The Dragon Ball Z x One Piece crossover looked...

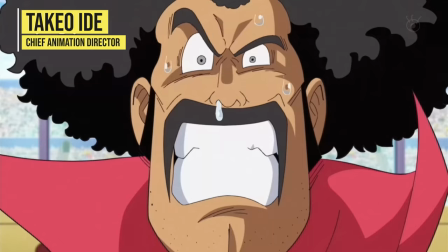[8:14]
Overall, the art is a lot more polished in this section and considering it's the main draw of the first part, it very much makes sense why.
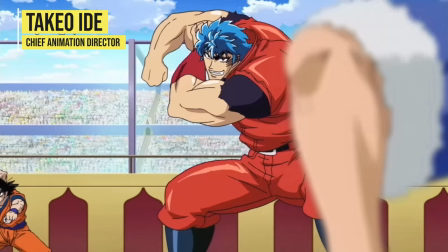[8:22]
Even the crowd shots have Ide's touch. The storyboard also has some nice angles. Then it begins.
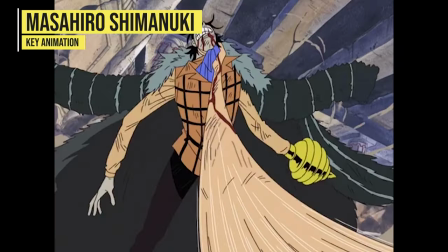[8:28]
Dragon Ball's old action ace and a One Piece regular being there literally from the series first episode steps up and his skill in conveying
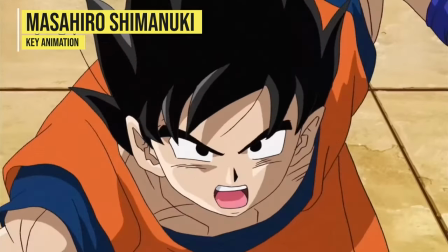[8:35]
impact is still there for the hits but the movement is definitely a bit rigid and there being little to no anticipation doesn't help.
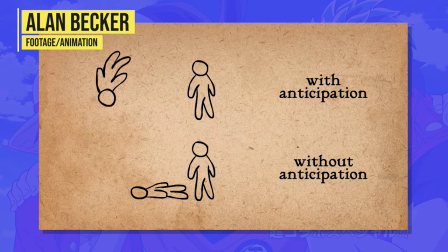[8:44]
If you're confused at all what I mean, anticipation very simply is the preparation before an action,
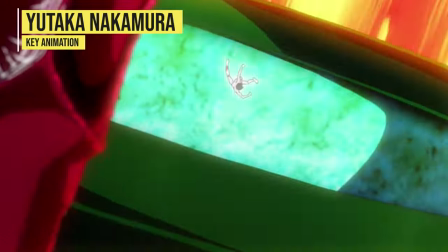[8:50]
like in this cut by Yutaka Nakamura of Dandy he launches back then releases.
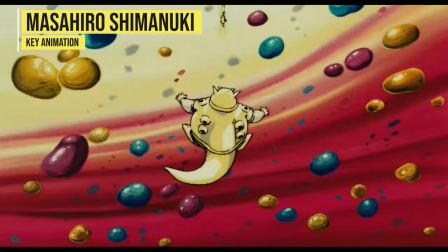[8:55]
In a much older Shimanuki scene, although a little stiffer, you can see Goku drawing his arm back and then again the release.
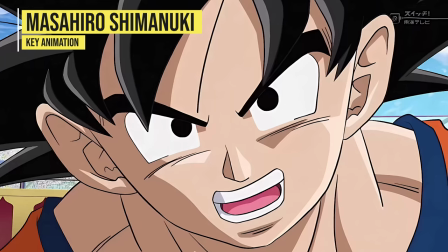[9:02]
Here there's no wind up, it just snaps between two drawings. But at least the characters are well drawn, even if you can see traces of One Piece's art style coming through,
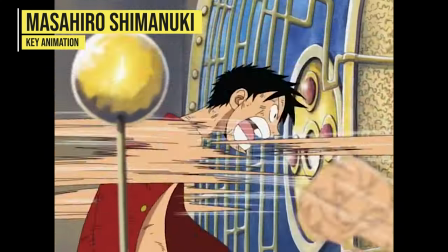[9:11]
which isn't all too surprising since it had been like, what, 14 years he had been working on the show.
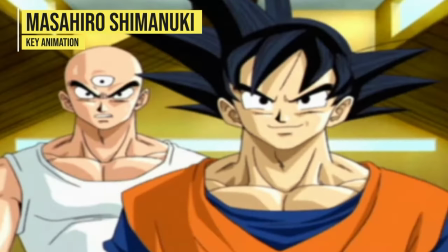[9:18]
It's certainly a world away from that Dragon Ball Saga intro he animated close to a decade earlier,
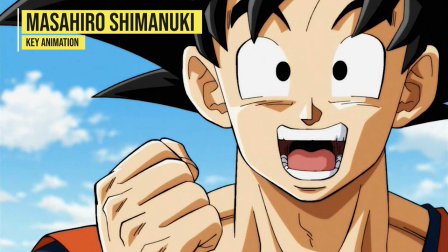[9:23]
but the One Piece shapes are definitely still around in the face and mouth. When pulling up his later work in Super, for example, you can pretty clearly see the difference.
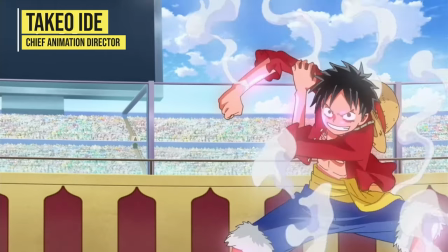[9:32]
Then it's Gear 2 time. Someone else steps in, don't know who, it's fine though.
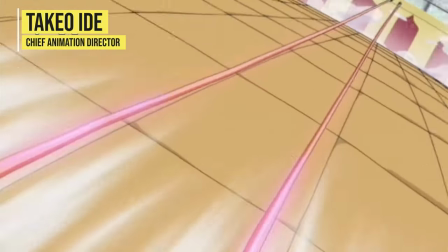[9:37]
Nice angle and a bit of background animation as Luffy launches forward. Goku has to join in,
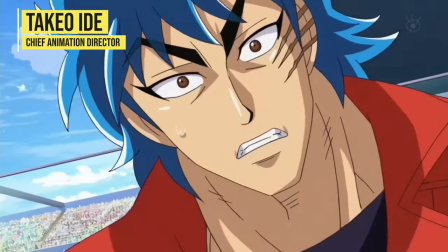[9:42]
of course though and takes them both on and we get a great example of the value
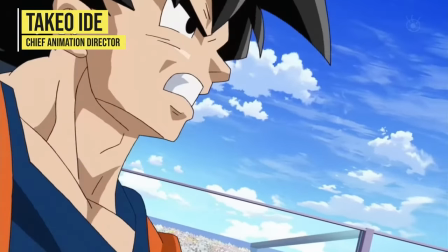[9:47]
of good in-betweeners as Goku's face suddenly morphs and melts. Now I'll mention animation is meant to be seen in motion.
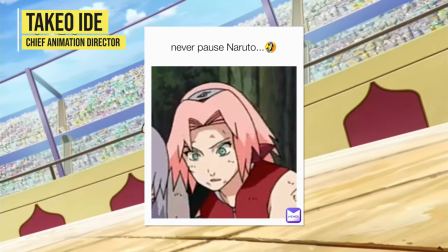[9:56]
Taking one bad in-between and going hey look at this bad animation is not the greatest way to assess it,
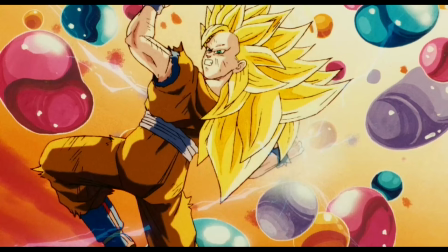[10:02]
it's not really an assessment of animation at all, I mean in the Shimanuki cut from before you can see a rough in-between drawing but in this case the lack of quality in-betweens
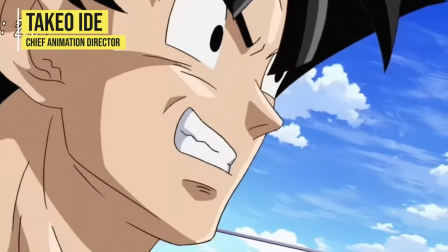[10:11]
is to the point where it is noticeable in motion and affects the animation but that was really just the tip of the iceberg.
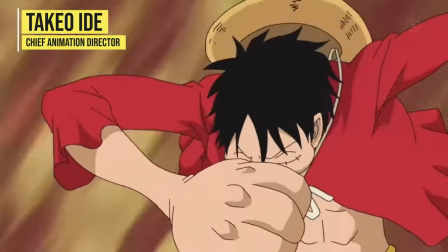[10:18]
As the crew powers up first Toriko then Luffy things are looking good and then Goku.
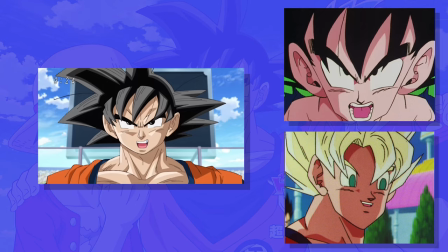[10:24]
Now trust me when I say we've had some great contenders when it comes to bad Goku drawings but this definitely shoots up the charts and I
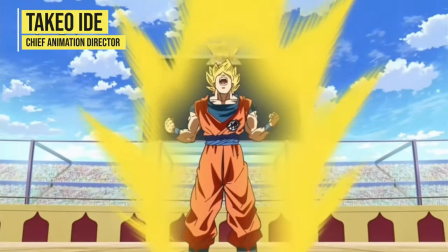[10:31]
yeah I don't know what happened this is certainly a correction by Ide and as we've seen he can draw Dragon Ball that ain't an issue and it
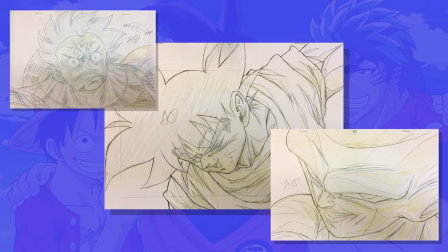[10:38]
seems the animator he was correcting was Naotoshi Shida, who also is an excellent artist and animator.
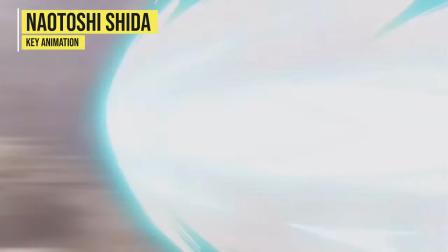[10:45]
I mean, some of the top art and animation for this special comes from his hand. But yeah, it seems Ide's style doesn't mesh too well with Shida's.
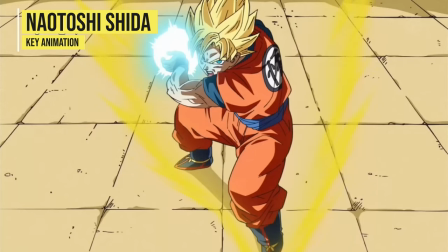[10:53]
I'm also unsure if Ide adjusted his timing, because with the Kamehameha or Kamehameha,
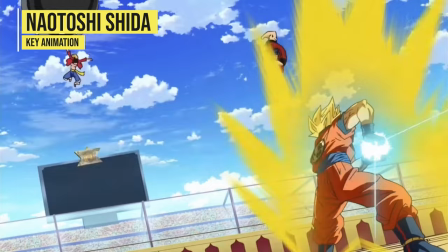[10:58]
whatever way you like to say it, the art's clearly Shida, the camera work as well, but just isn't timed out like his regular stuff.
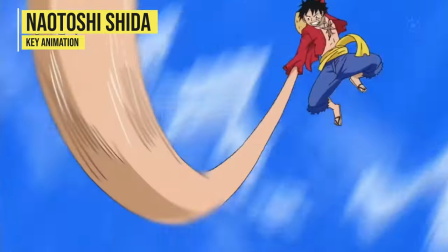[11:05]
Maybe Shida did second Kihei,
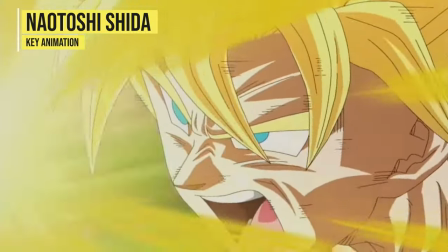[11:07]
he did do a lot of work on this special so I mean it does make sense also for some of his work just to be a bit rougher than usual.
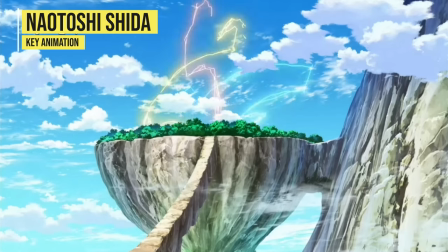[11:15]
Although the effects at the end definitely feel like his standard output which of course look great by the way.
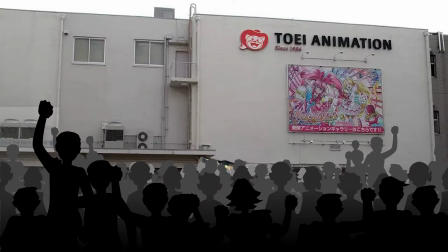[11:20]
Anyhow to avoid the Toei officers being stormed by whichever fan bases MC lost,
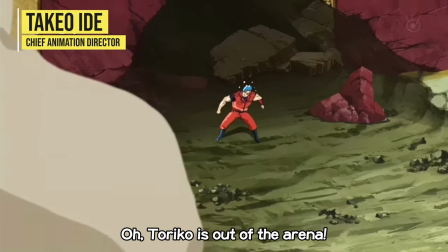[11:26]
every character is conveniently knocked out of bounds. Even Goku.
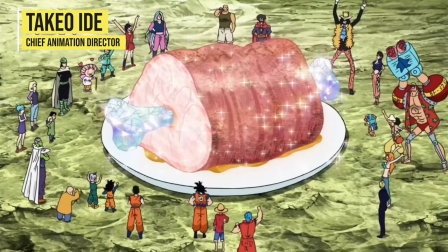[11:31]
And Mr. Satan takes the win. However, to avoid committing the sin of gluttony, he shares his food with the unemployed.
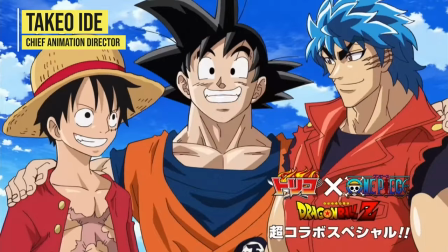[11:38]
And all is well. Oh wait, Goku is here to tell the children to keep the television on.
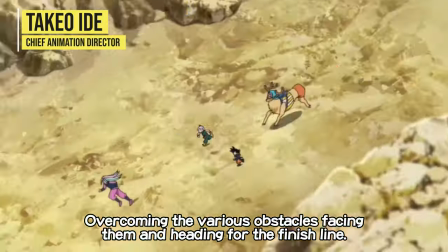[11:44]
So after an almost three minute recap, even though this aired as one episode special thing, we're back.
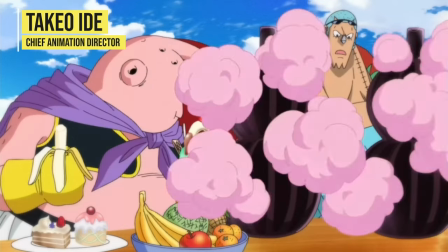[11:52]
Everyone digs in, Buu also makes an appearance but visually it's fine mostly cool scene.
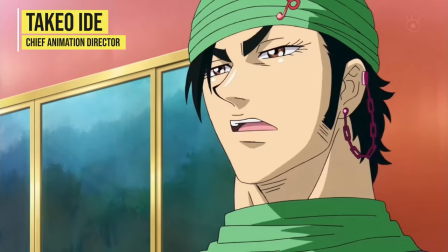[11:57]
Then we find out the true purpose of the tournament with some quick palette swaps by the director when it's revealed which is cool although the colors shift
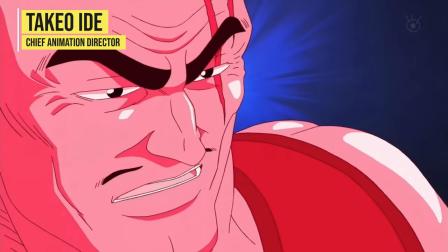[12:06]
the values don't and it kind of looks like the dude turned into a lobster or maybe it's just the skin highlights that give that feel and
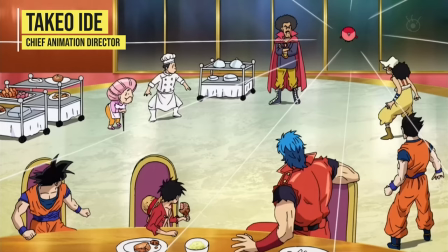[12:14]
then out of nowhere some little floating fish appears but this is the Goku,
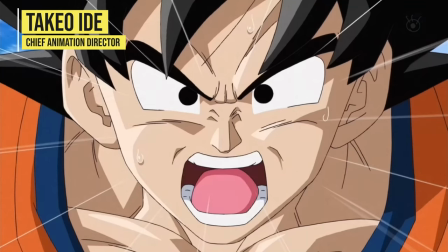[12:18]
Luffy and Toriko episode so Gohan is instantly disposed of and I know this isn't a review on the writing but they could have at least let him get a hit in or something.
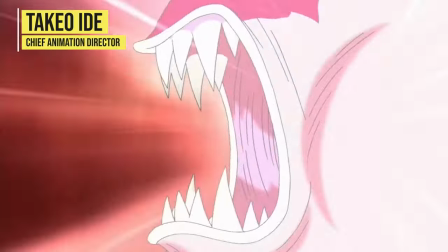[12:27]
So yeah, the fish absorbs their power and in the Japanese version we get some distorted cougar sound effect.
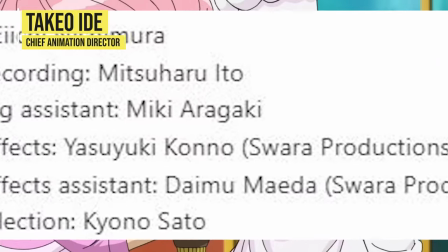[12:33]
Like I swear one of these dudes at Suara Productions was like ripping YouTube audio, like listen to this thing side by side.
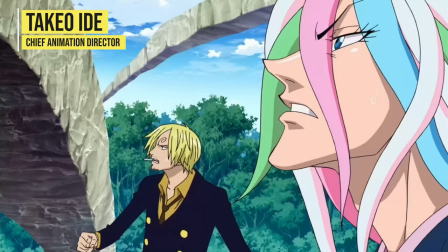[12:43]
Moving on Sanji's group finds the cougar fish and it is limited overall but there is some nice stuff sandwiched in.
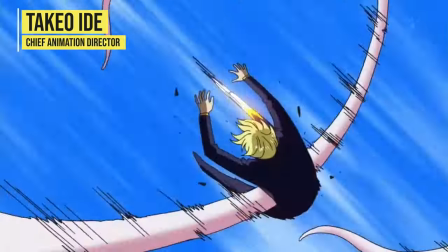[12:50]
The cut of Sanji had a solid rotation and good impact, which is more engaging visually say to something like this.
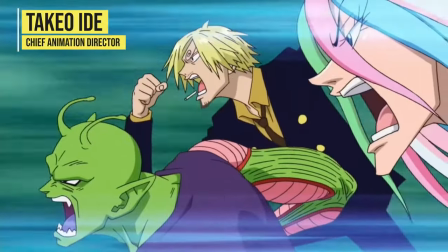[12:58]
Interesting effects work as well, some sharp expressive art also. Wish I knew who it was, I feel like I should.
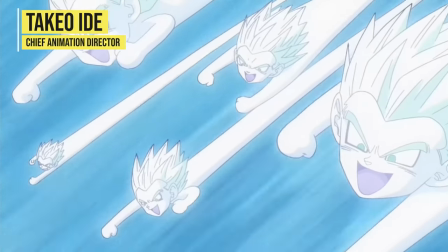[13:03]
Then the next group engages the creature. There's again not too much animation to speak of, mostly stills with camera shake and some good effects work sprinkled in.
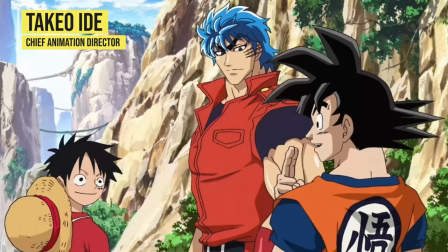[13:12]
The drawings are fine, yeah. But then at long last we get something that's actually dense animation-wise as Toriko,
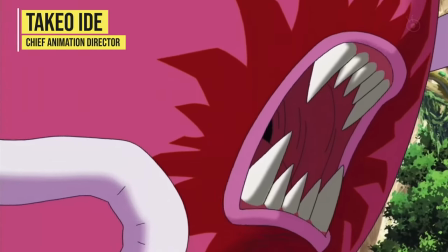[13:20]
Goku and Luffy finally come face to face with the fish. And not surprisingly, it's now Toshishida who handles a lot of this fight.
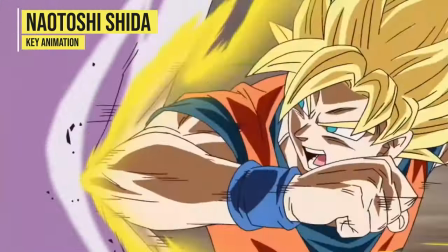[13:28]
I've probably said it before, but Shida's focus is on constant motion with complex camera work at a high frame rate with expressive art.
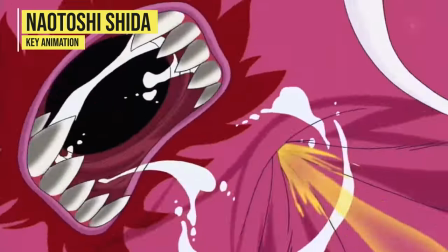[13:36]
It's very difficult, time consuming but looks great.
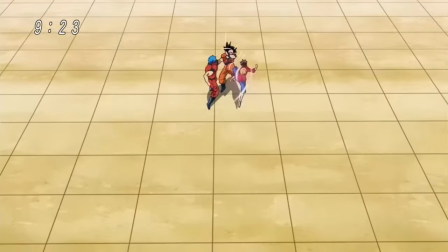[13:40]
And after the very limited and basic animation we've mostly had so far, it's something this episode needs and deserves.
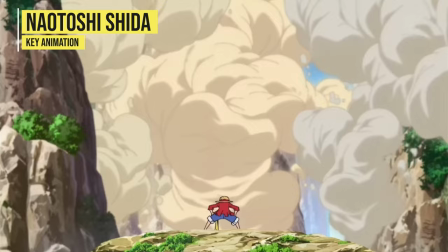[13:47]
Anyway, the monster's defeated and it's time to celebrate, but after the commercial break.
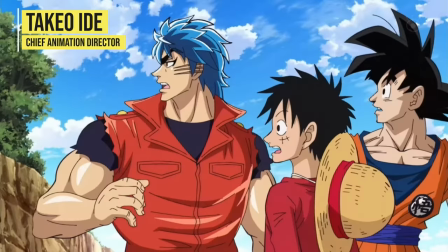[13:52]
Oh wait, nevermind, back to work Shida, the fish returned.
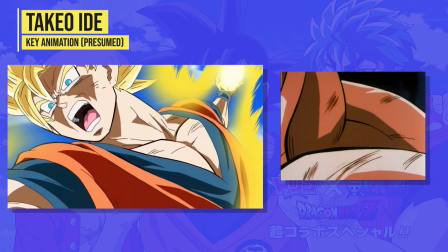[13:55]
So before Shida returns, Ide does some key animation, the line work and shading is definitely him, no different actually than his old work in that respect.
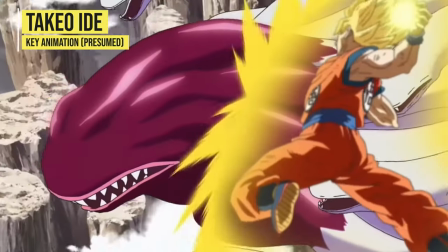[14:04]
Really cool dynamic poses as well.
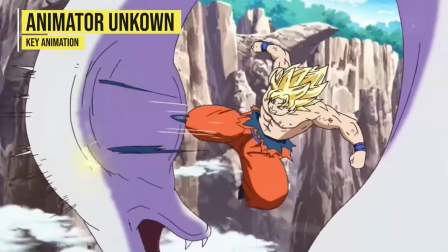[14:06]
The next three cuts after though, I'm not as sure, some minor traits that remind me of him, but I hope it isn't because yeah, that cut's not too hot.
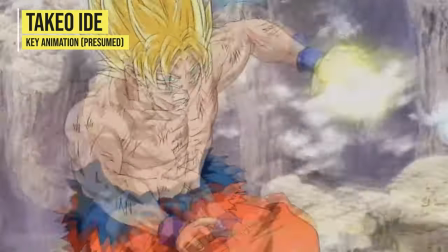[14:15]
However, this cut here despite the insane ghosting which makes it slightly more difficult to see what's going on.
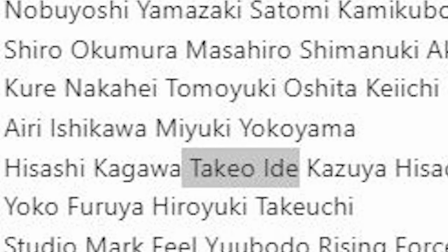[14:21]
He's credited very low on the list so it adds up that this is all he did.
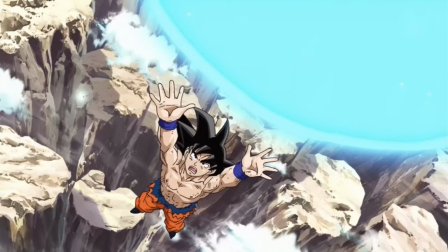[14:26]
Anyhow Goku has resorted to the spirit bomb or Genkidama.
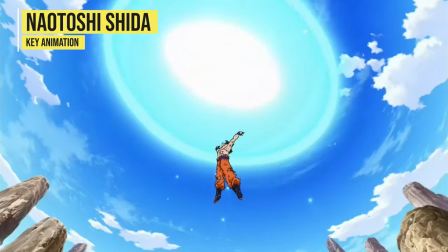[14:30]
Shida steps back in and shows his talent doesn't just reside in action as he puts out a pretty nice board.
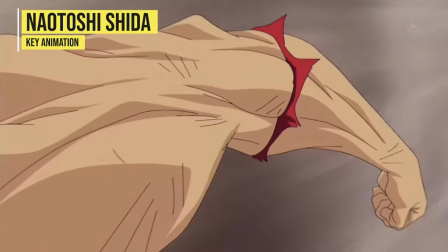[14:36]
Oh yeah probably should mention he boarded some of this special. The shot of Goku gathering energy is my particular favorite.
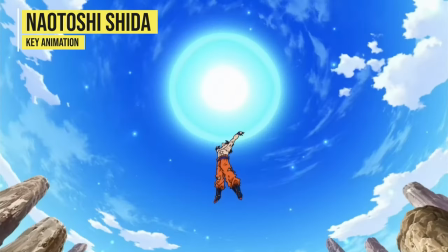[14:42]
The low angle gives a heroic feel.
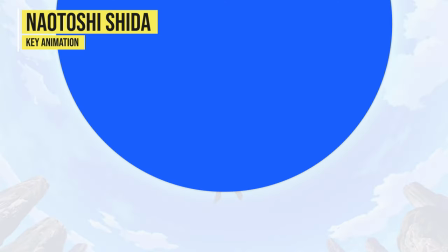[14:44]
Then the size contrast between this massive energy ball and this very small character that's holding it further I think plays into that.
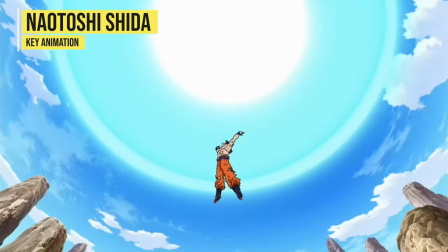[14:51]
And then finally the framing of the environment circling around, well for one draws the viewer to the focal point, very clear in that area, but also gives a grandiose feel to this moment.
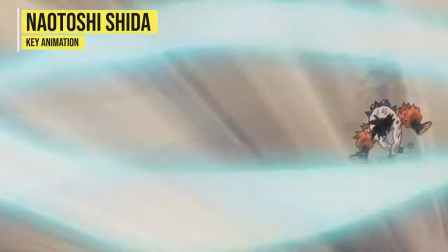[15:02]
Then after Shida gives one of the most animated takes I've ever seen involving the spirit bomb.
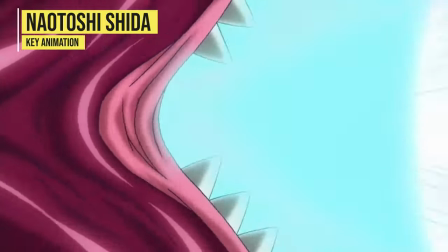[15:07]
And then Luffy and Toriko join.
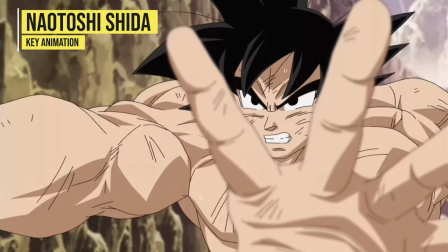[15:09]
Shida's art is just at its most expressive here, completely ditches the model sheets as always, but yeah, easily some of the strongest drawings in this episode.
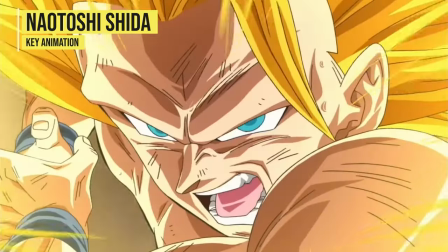[15:18]
Goku then goes all out and powers up to Super Saiyan 3. Simpler times.
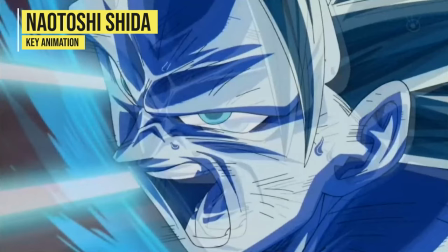[15:24]
And his take on the form is beautiful, it's been a hot minute since he's also last animated Goku in that form.
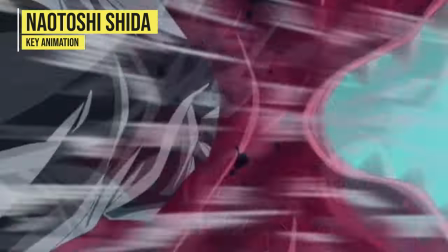[15:29]
And what's better is we also got a photocopy of his Gengar that he posted years back,
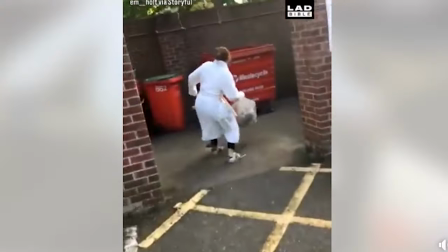[15:34]
although it's a photocopy because the original apparently ended up in the trash can, along with a lot of other drawings and quote, without hesitation. Ah, if only Shida knew how insane the Dragon Ball Gengar market would become.
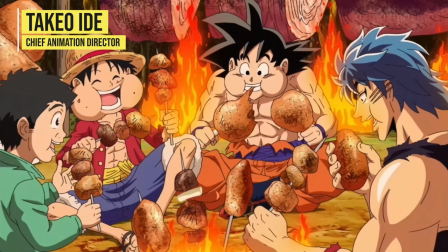[15:47]
But yeah, well animated finale, nice way to finish. The rest of the episode though is mostly just some nice stills and some, yeah, great background art.
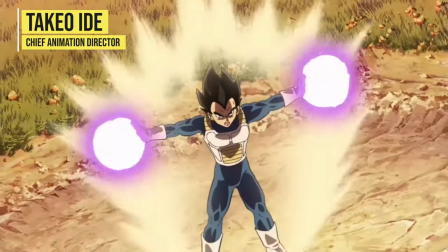[15:56]
The final bit of animation though is just reused stuff from the first part, which reminds us once again just how strapped for time this special really was.